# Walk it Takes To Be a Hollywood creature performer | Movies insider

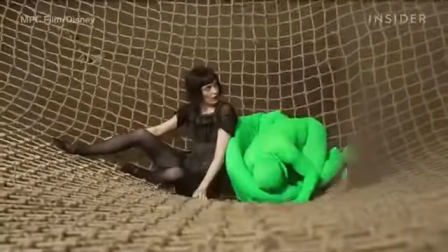Even when a character is created completely with CGI, that doesn't mean an actor is out of the job.
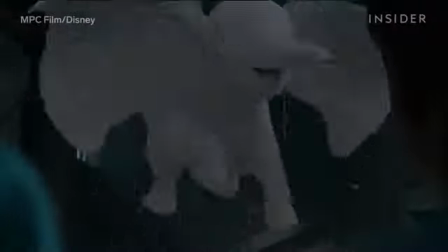The recent live-action version of Dumbo featured a computer-animated version of the titular tiny, big-eared elephant.
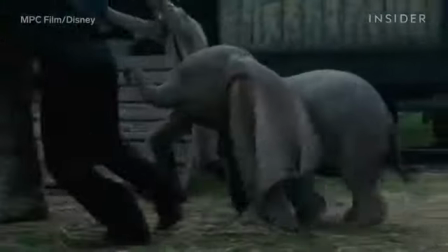And the reason Dumbo might have felt more real to you than the average visual effects creation?
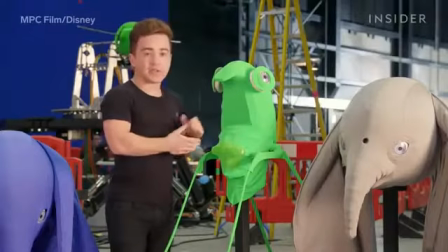This guy.
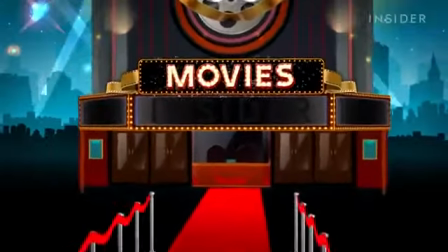This is Ed Osmond. He's a creature performer and has been since he was 14 years old. You might not know his face, but you've seen him on screen before, under heavy prosthesis or CGI.
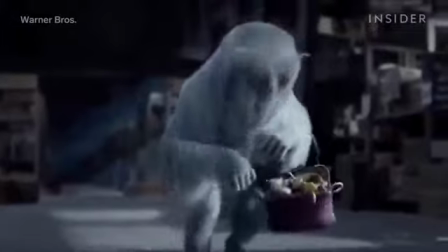He played Dougal in Fantastic Beasts and Where to Find Them, a body double for one of the dwarves in Snow White and the Huntsman,
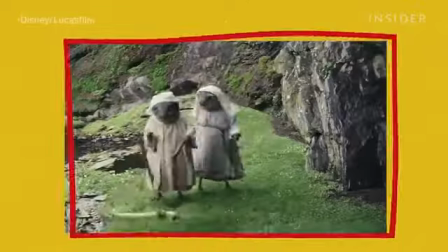and one of the caretakers in Star Wars: The Last Jedi.
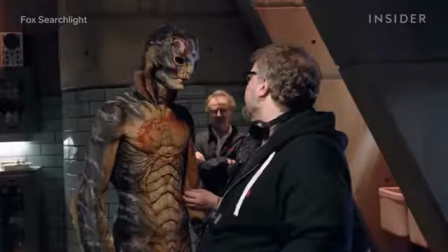Creature performers are actors who specialize in playing all sorts of characters, whether real or fantasy, monster or animal.
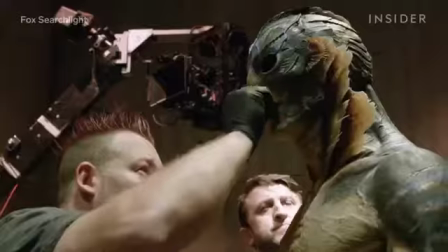Typically, this involves an actor under heavy makeup or in a full body suit. So it's a very strange job. Our job is kind of like to be there and to give a performance of these CG creatures, or maybe you might be in a full prosthetic suit.
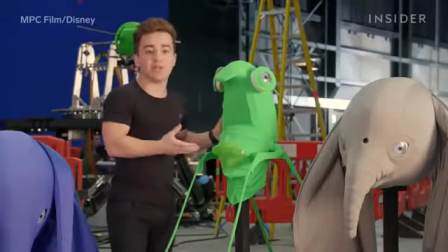It varies from job to job. To play Dumbo, Osmond wore no prosthesis, just a few simple suits.
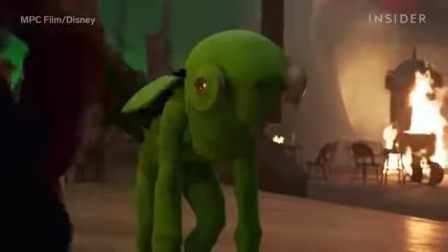Because Dumbo was created with CGI, it was his movement, not his look, that was needed here.
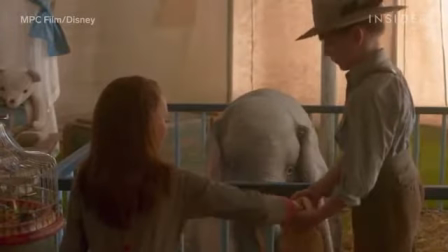MPC Film, one of the VFX companies that worked on Dumbo, said that having an actor there in a green suit helped director Tim Burton with shot composition.
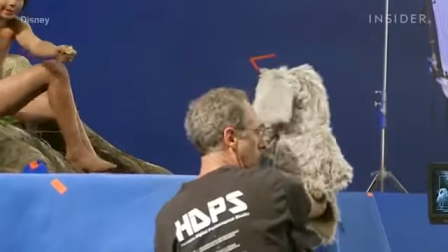So why not just use a simple puppet or stuffed animal, or even just a head on a stick?
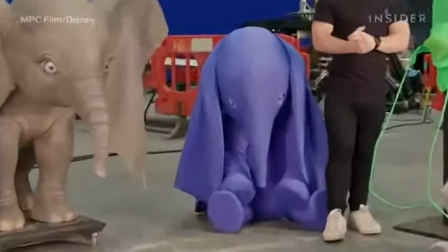Well, actually, they did use what's known as a stuffy for a few scenes.
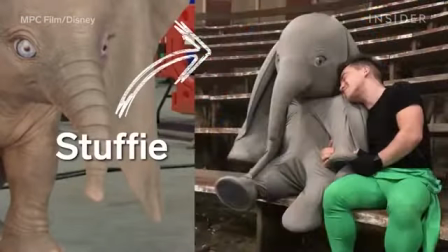These objects helped the crew figure out the lighting and camera angles.
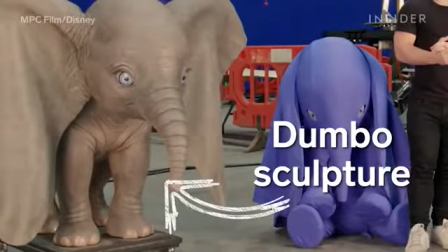They also had an additional photorealistic Dumbo sculpt, which was used mainly for lighting references on the skin.
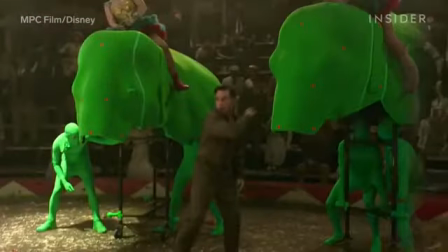But having an actor there in a suit helped make it easier to create Dumbo's movements, especially for some of the movie's more difficult shots.
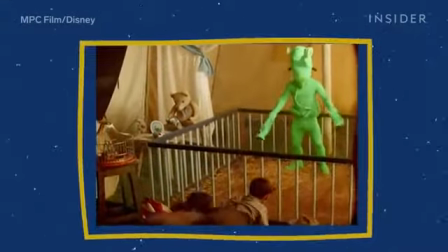In fact,
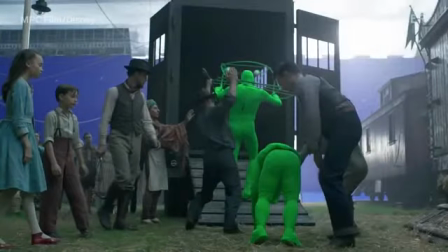they worked so closely with the actor that visual effects supervisor Richard Stammers could talk directly to Osmond via an earpiece while he performed.
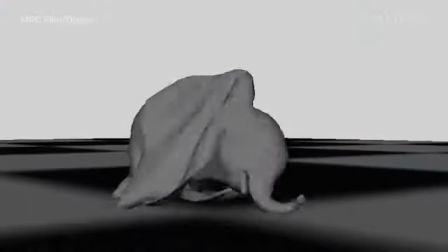They couldn't get every little thing from Osmond's performance alone.
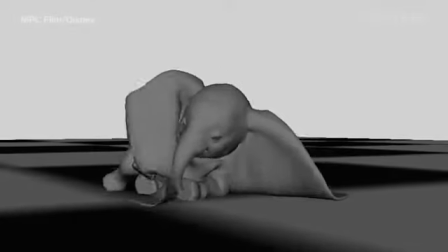Dumbo's expressiveness was truly a CGI marvel.
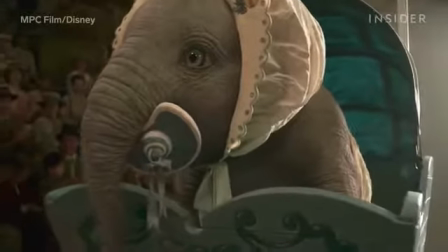It took Osmond some time before he was ready to play Dumbo, and getting to play a baby elephant, even one created with CGI, isn't easy.
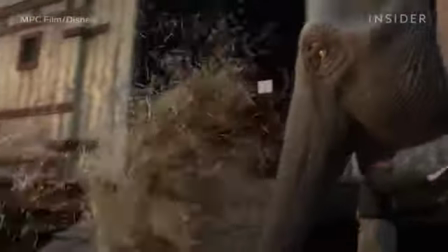Movement was perhaps the key element in nailing down this convincing and invisible creature performance. Let it all go. I mean, you're gonna look weird no matter what you do. Lose all your inhibitions and just go for it.
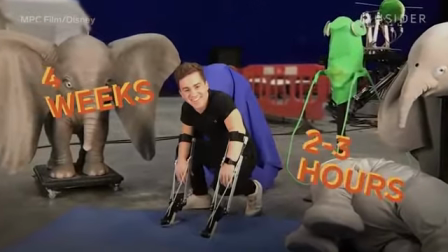Osmond had about 4 weeks to train and worked about 2 to 3 hours per day just walking around on these arm extensions,
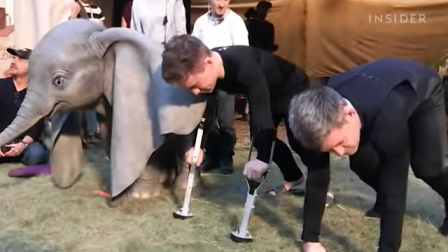which are often used for actors portraying a character who walks on all fours.
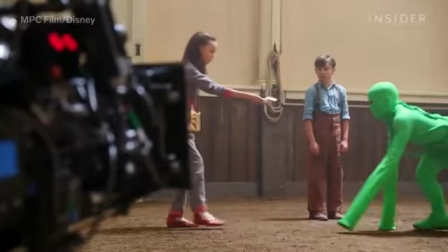He had to be prepared for long days on set of walking exclusively on extensions.
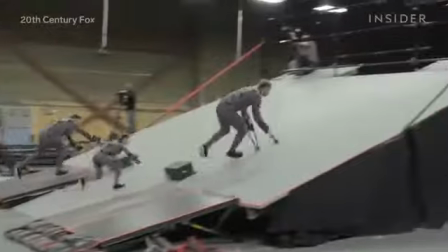The struggle with the arm extensions is if you don't get the rhythm right, if you don't do right arm, left leg, left arm, right leg, you end up walking like a table.
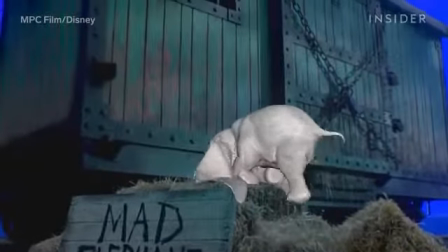And to play Dumbo, he couldn't simply walk around. Osmond really had to move like an elephant.
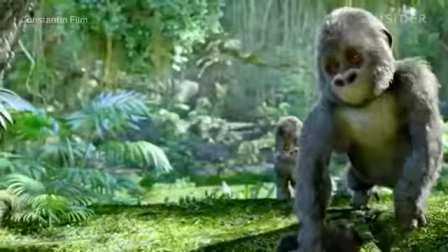Every animal has its own unique movements, and mastering those movements can make or break a creature actor's performance.
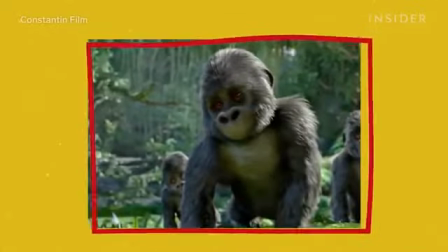For instance, he played a gorilla in 2013's Tarzan 3D, in which he donned a motion capture suit.
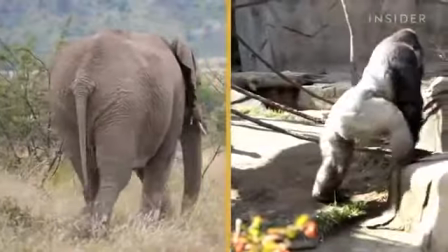Walking like a gorilla and walking like an elephant are two completely different skills.
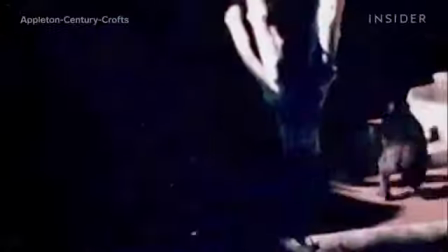Gorillas tend to lead with one shoulder while walking or running. They can also walk on just their back legs and hold their heads similar to humans while moving.
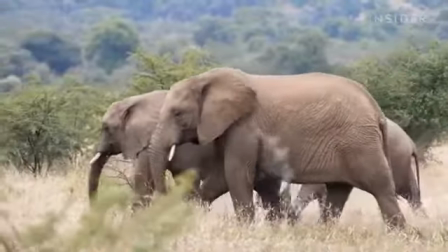Elephants they're very heavy on their front shoulders.
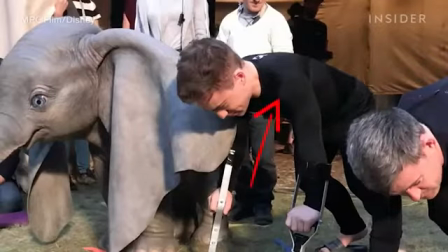So it means when you're walking and you're on the arm extensions, you really do have to kind of lead with your arms, which, as you can imagine as humans, is pretty uncomfortable when you're used to walking on your back legs.
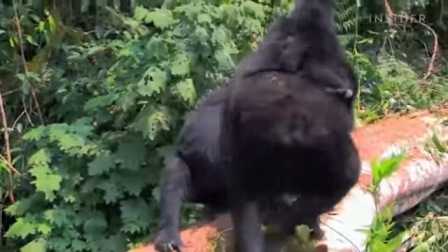In general, a gorilla's movements are very similar to a human's, thus making them easier to emulate.